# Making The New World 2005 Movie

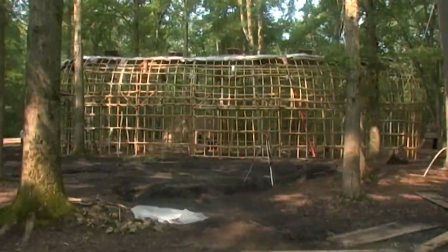We were extremely lucky in that we chose to build things as closely to the way that they think they were built, as best we can tell.
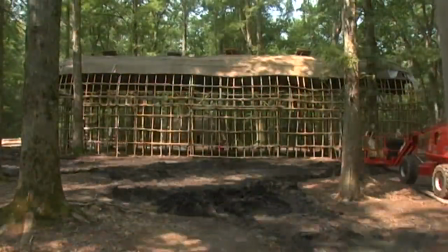Doing it this way and using all natural things that we had,
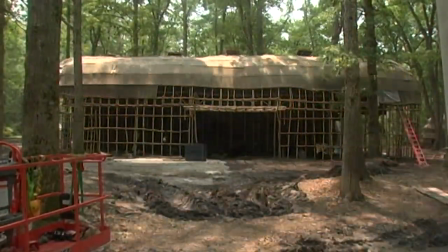we not only kept the costs down, But I also think that we got to the desired result much quicker than had we gone a traditional route.
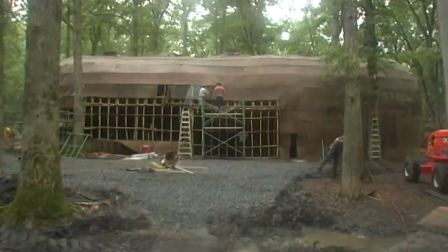We had tried to build these things like scenery and then disguised them.
Did that one not get tied up?
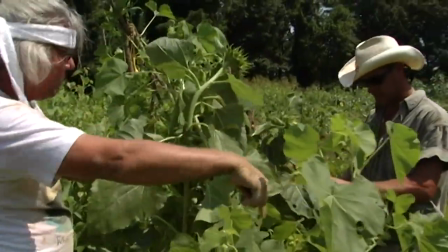No, they're all... So I need a bunch of them in tighter. They're all in. You need steak over here. Let me just bunch them in tighter.
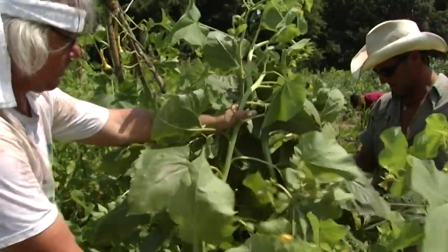I hate to do that, but it'll be fine.
We spent some time researching and finding seeds for Indian corn,
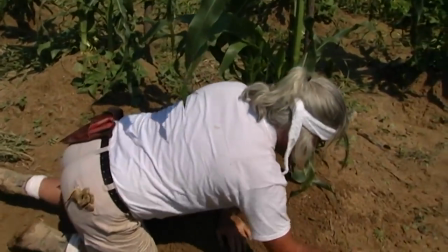because corn now is hybrid and Indian tobacco and you know
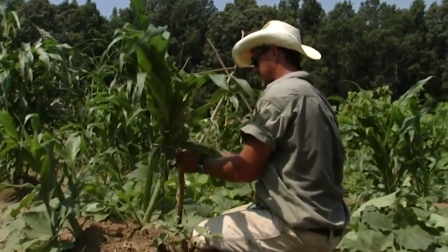other melons and things that they would grow and we were able to obtain some of those
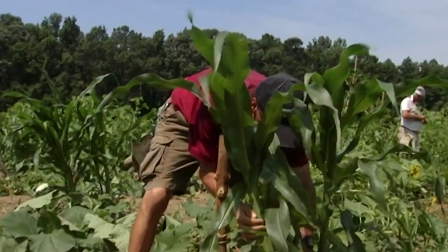seeds and plant our fields we planted about a three acre field for the main garden
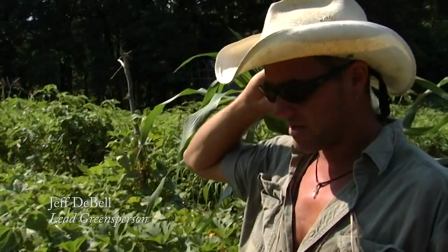at where we'll come ok we're weeding as much as possible but trying to do it
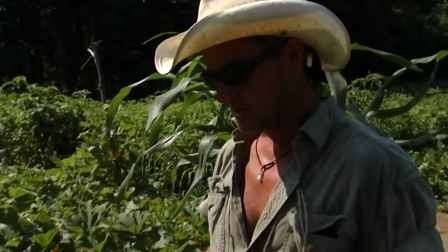thinking that it would be like the Indians would do it you would do the bare minimum to as much as you could to have your crop come up without you know These guys are,
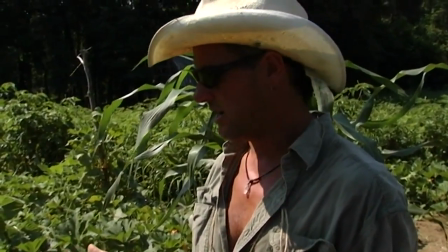it was pre-iron tools at this point. So they're out here with, you know, I don't know what they use, sticks, bone scrapers.
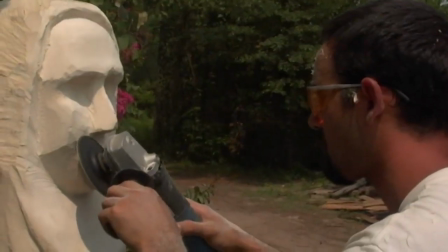So you're not going to get everything out of here. We invited the chiefs and assistant chiefs and representatives of all the native tribes in Virginia to come and see what we were doing and participate as much as they liked. And we had wonderful, wonderful participation from several of them. But in April of 2004, late April, mid April to early May, I became aware that there would be a film production company in Virginia and they would be filming a production length movie called The New World. My initial reaction to the term New World was one of, hey, what's new about it? We've been here 15,000 years and it really rubbed me wrong that the title for this movie would be New World.
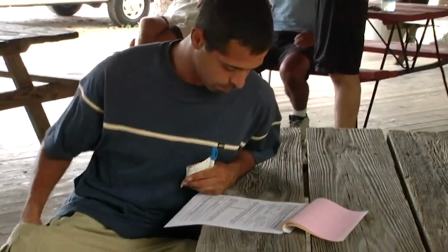So it started out on the wrong foot. I did in fact talk with Terry Malick and he said,
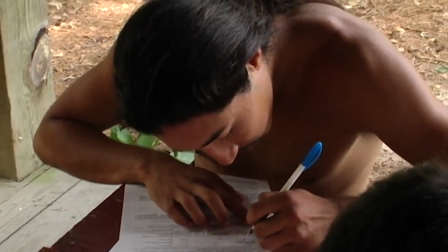I think you'll be pleased with the twist that we put on the title, New World.
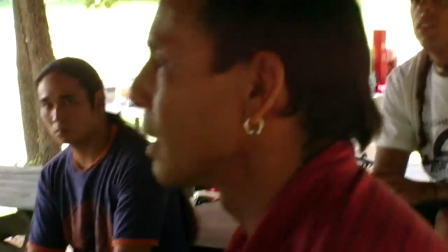As the story has developed from something out of history and something that's been told
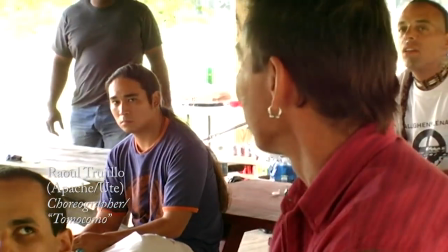over and over again and told incorrectly in some people's eyes,
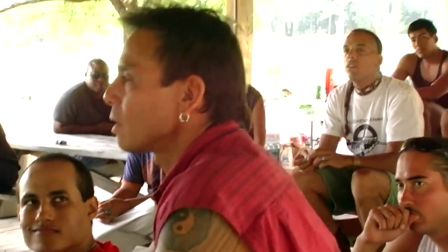the most important thing that came out of this is how important it is to bring the body
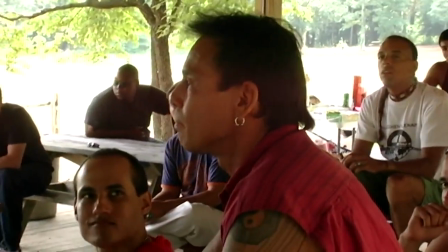language of Indian people into this to speak a language of
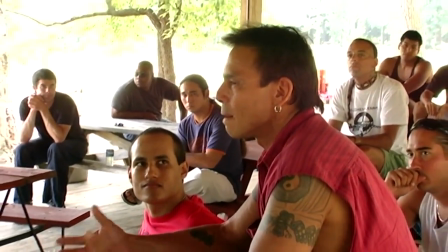memory and of just remembering that we can tell the story our own way through our bodies.
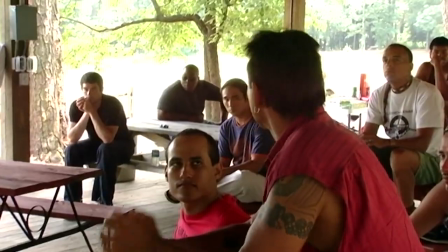And so in these next two weeks, which is really not a long time,
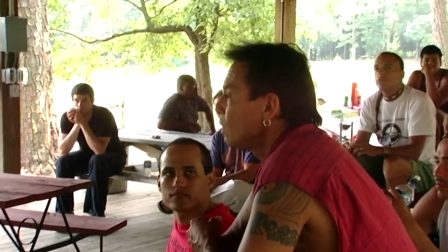We've got to be able to get you guys all to become 17th century human beings.
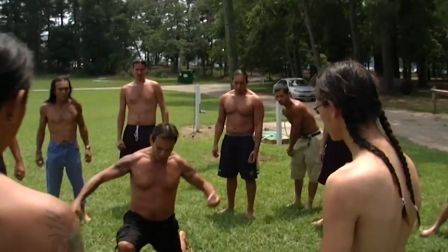I want you to really take big steps out. So see how my knee is straight up above my heel?
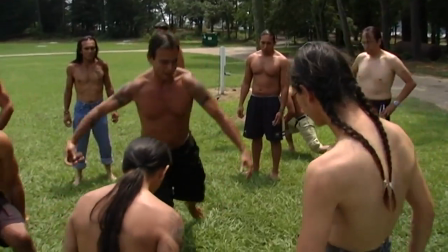That's ideal. And then that transfer happens, right? Yeah?
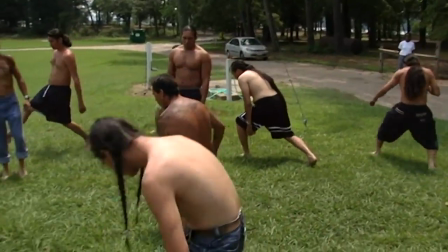And your foot's aiming forward. All the weight is all in the hamstrings and your butt.
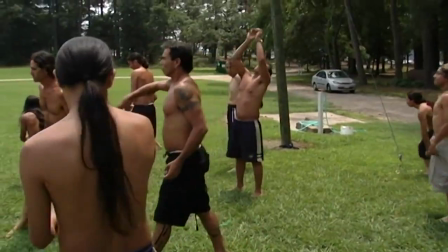So just make a sort of...
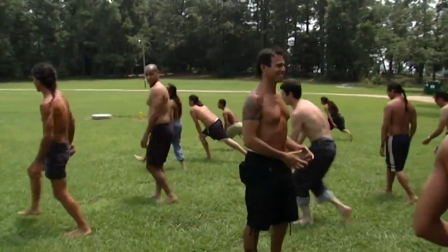just go around this net just that far you're gonna feel it trust me we
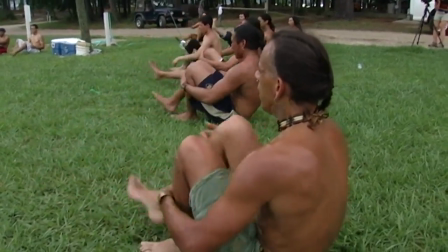created a core group of warriors for the movie that we called from all over the
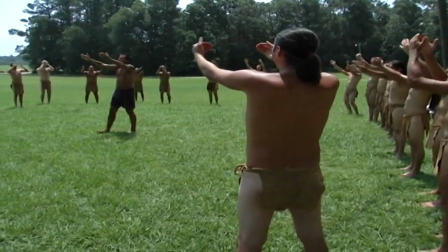country people who had a physicality and a spirit and a look that that we felt would work together and they became a tribe there these are people from different tribes all over the all over the country in Canada and wherever and they they They became a tribe of their own for this movie and it was a very profound thing to watch.